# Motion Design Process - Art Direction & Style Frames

So, you know, it doesn't matter if it's live action or 2D or 3D here, you're looking for very consistent things to loop them all together. because it's all these very tiny details that really add up and I think uh it's very easy to overlook these things but if you're very consistent about you know color coding or whatever the design system is across the board then it becomes a very cohesive and a very tight piece yeah we tried I mean it's it's Microsoft as well right so they all have their brand guidelines and stuff like that so that was something like that I had to go through first as well with like read their guidelines and understand obviously they have this whole marketing campaigns and understand because as we are doing this as well they were doing their own promotional insight to like release it as still so we had to be sure that we were doing like that it felt part of the same world rather than just completely different things we did a lot of exploration on this project we had
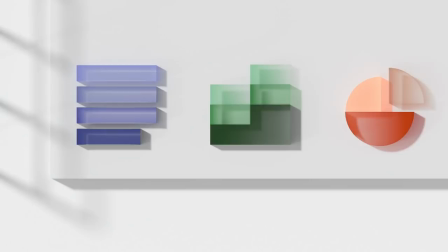actually a long design phase for this so we did a lot of like this is all of the early studies we did and this was because there was a
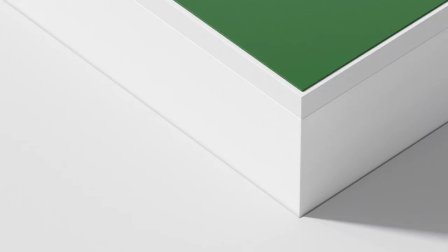very good relation with microsoft where we explored different things before we nailed
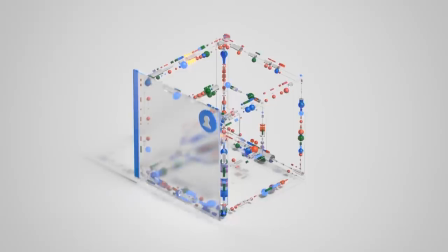what they really wanted and what we wanted uh so we went from like this very graphical
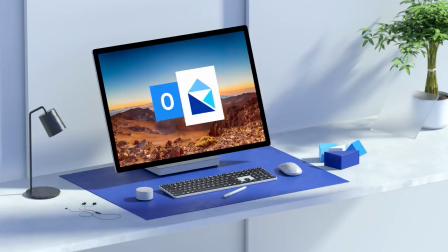approach we're trying like we always had this idea of the light moving because like making feel like it's evolving at some point it was
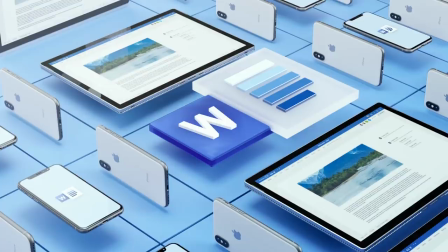an idea of having each like word and all the stuff being a room environment but that was a bit harder because
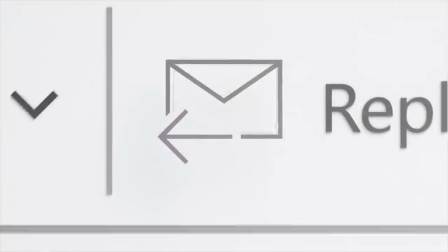there wasn't that much elements that we could put in the scene you know to make it feel like an actual environment and then we also had these like icons being made so
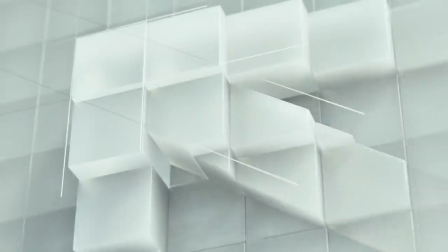there was first it was supposed to be more like clay kind of forming, constructing with the grid, and then it became just the cubes,
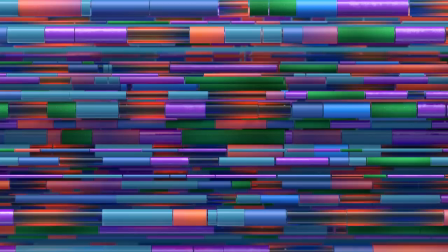kind of coming in and forming the logo intelligence as well.
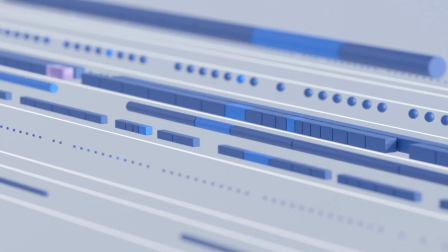This was like, these ones were done by Twisted Poly is this like,
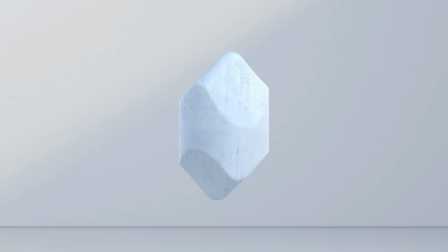website name thing, but it's he was doing like we're doing like this kind of more like cylindric shapes, and then became again,
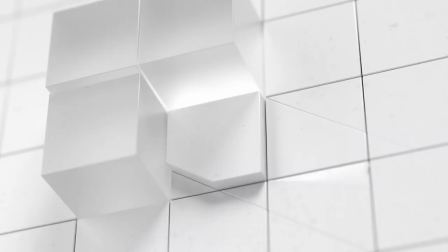the cubes and then more to different shapes. And this came based on like, how they wanted to represent data. There's a mix between what Microsoft wanted and what we were trying to push for and yeah the live action was great as well we tried
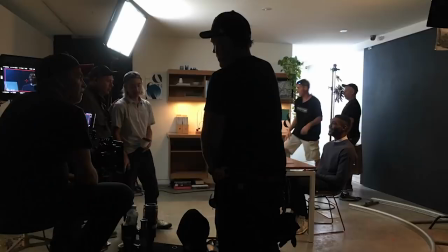to do a storyboard so we knew exactly what we needed because we had so many interaction points between going from live action to 3d that we have like
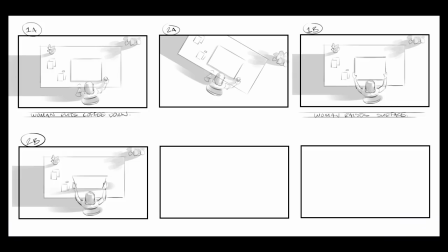a list of shots that like i need a mouse click i need a typing on the keyboard all those things like have like a little list i could like on the day i was like check check right so as we continued on in this conversation nydia shared many more explorations that her and her team exhausted for this project. It was very clear to me that she's the type of person to explore every single direction possible so that they could find the right one. I think it's really important for projects on this scale and magnitude.
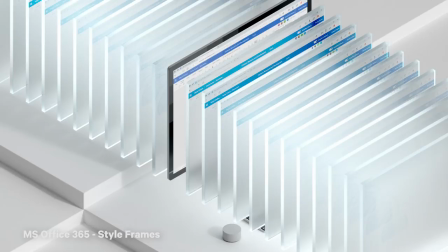So that was one of the first tests we were doing, is like having these kind of isometric, very clean backdrops, but then having a bit more of this glass. So these glass panels, they are part of the fluent design. They're not glass, they're called acrylic.
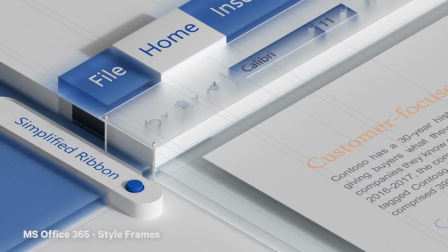So, we're trying to incorporate them. So here was like trying to get this very like clean look on the word, trying to like have a different, the lines coming in, showing how like everything is supposed to align. So this was very early stage. And while we're doing this, they're also still working on the UI.
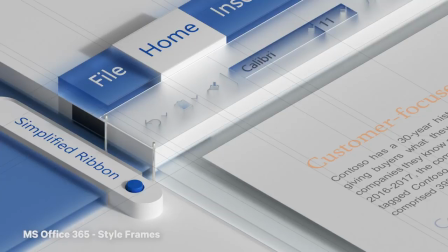So some things end up changing later on as they were working and doing user testing. Did you design all of these in 3D? Yes. All of these ones are cinema 4D. Cinema 4D. And what did you use to render it? Redshift. Redshift.
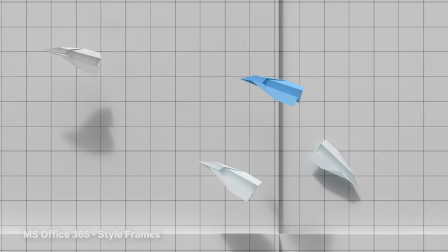Yeah, these are beautiful. Here is the airplanes. Because at some point, we're trying to play with like metaphors of the email gets sent and you're in this 3D world and the airplane would go. We're keeping it very like stylized as well. So you wouldn't be like crazy world. So this was very early explorations.
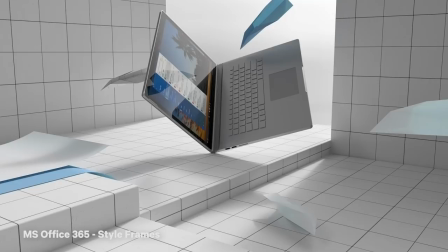They would come to this laptop. And when I put this grid was to be like more like the design grid. And then someone at work was like, oh, it looks like tiles in a bathroom.
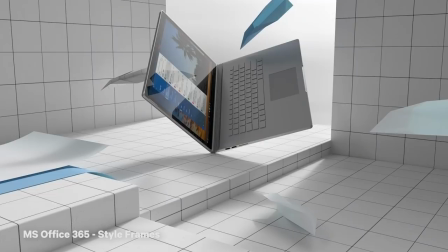no it's so funny I was thinking the same thing I was like oh that looks so gorgeous and then once you said that now I can't unsee that it just looks like bathroom towels with dirty ground I know right so yeah I thought it was so fun it's like one comment I was like ah I'm taking that off but yeah so this
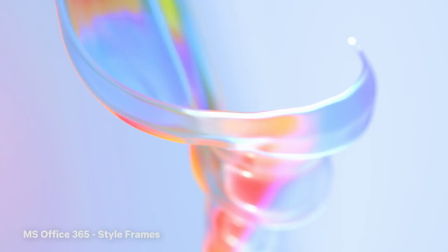was for collaboration this one and one of our early ideas was to have since each user gets assigned a color that the deck that instead of being like a normal paper as they are collaborating would be like this kind of glass-ish fluent design panel
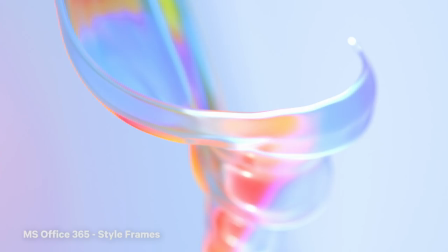that is organic and then as the person types something on the board this will put color into this glass and they will start bleeding into this gradient so it's like as they collaborate it just starts like more and more into this beautiful gradient so you'll start very simple with one color
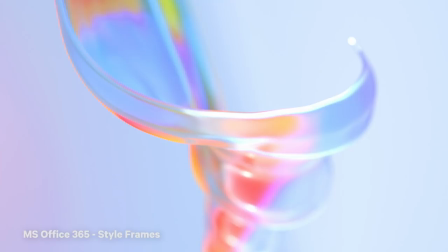of your user and then you start seeing much more colors bleeding out and then it'll become this
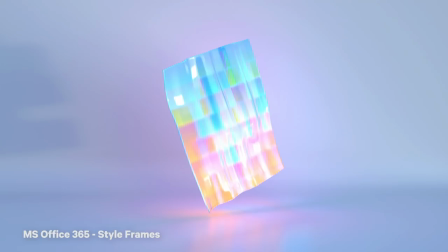kind of like full paper made of like this kind of different gradients will be like different users combining into this paper document that they're doing so this was trying to be very metaphoric but obviously the
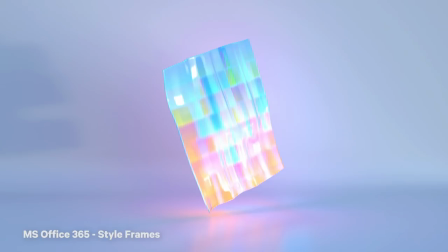problem is that it's still microsoft and i mean there's not a problem but they had their own language so they felt that this was a bit too abstract right which i knew when to be honest but i always like to try it first like yeah maybe i'll go for that you never know right right it's better to go further and exhaust the exploration before you start editing yourself so early because you know if you limit your thinking so early then you know you you might not run into some very interesting ideas that nobody had thought of so i just wanted to point it out that
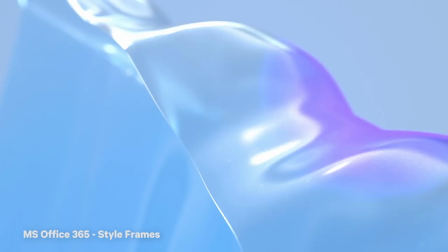this three-frame sequence is very beautiful it has this nice abstract metaphor of flow and I can I you know I you know if I'm assigning a story to it just when I look at these three frames the way you describe it makes me feel like there's all these collaborators and it's all
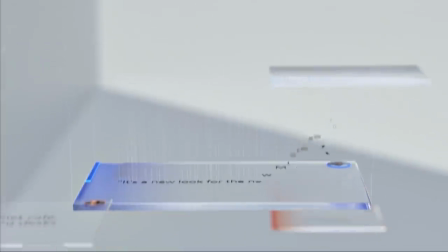this nice flowy process and then you reveal it as this single document that they've all been working on so I love this if I was your creative director you know somebody who had to pitch this you'd be making my job very very easy thanks yeah it was like obviously like when I like you said when i was i always think that you should definitely push it further when you can at the beginning because there's no point coming to me
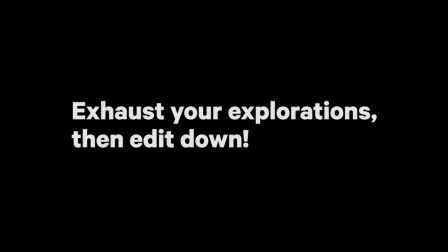as well because sometimes you you may have a misconception about the client thinking oh he's not going to go for this and maybe they're actually more mind open-minded than you think um so i did try and obviously they said they liked it so that's the thing they liked it but they felt that knowing that what they've done in the past as well and making the brand feel easier they felt like oh maybe let's not do that uh
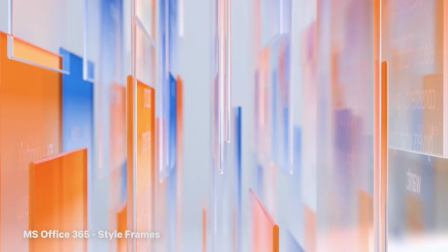so you end up being like this so because they have the panel to say hey can we just have the panels straight like without being organic and then maybe they just as each person collaborates maybe it's a panel uh so then we change a bit the story and we had because we always
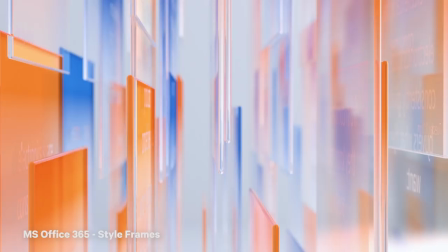thought about having one computer and the other and we thought that this would be the perfect moment to transition from one actor to the other because it's only it's the first time that they're actually together collaborating uh so the idea was like to have a camera from one side rotating to the other side to the live action and in the middle would be 3d so if you start typing you
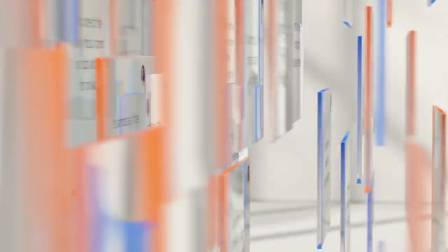see this movement coming in as a panel and then you start rotating and you're kind of panning through this kind of
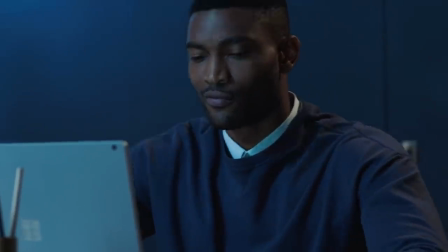world of word collaboration with all these panels being text and then going back to the new user now while we're seeing this girl typing uh
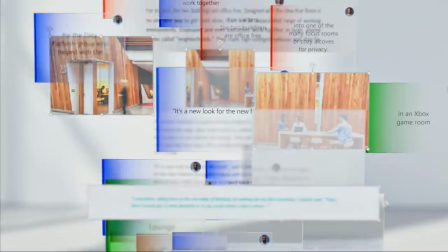so for the story it works really well um so it was like trying to go like i'm super abstract so it still kind of has this part of
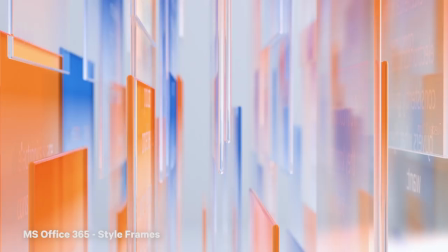abstract but it does we had to put the text in to make more understandable because sometimes it's as well like if i tell the story it's on the other one it's easier to understand but if people see it for the first time probably they wouldn't and here it's more clear oh there's text
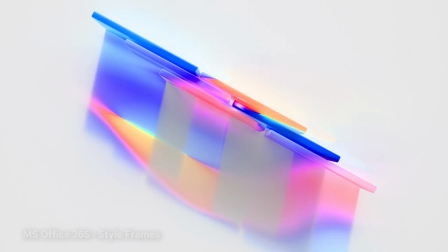there there's typing and all this stuff and then the other ones that we did yeah and this is another one i have so wow this this one was as well one of the other ones for collaboration and it was based on the concept of the color bleeding and one of the things that the creative director from microsoft asked us to have a symbol per section.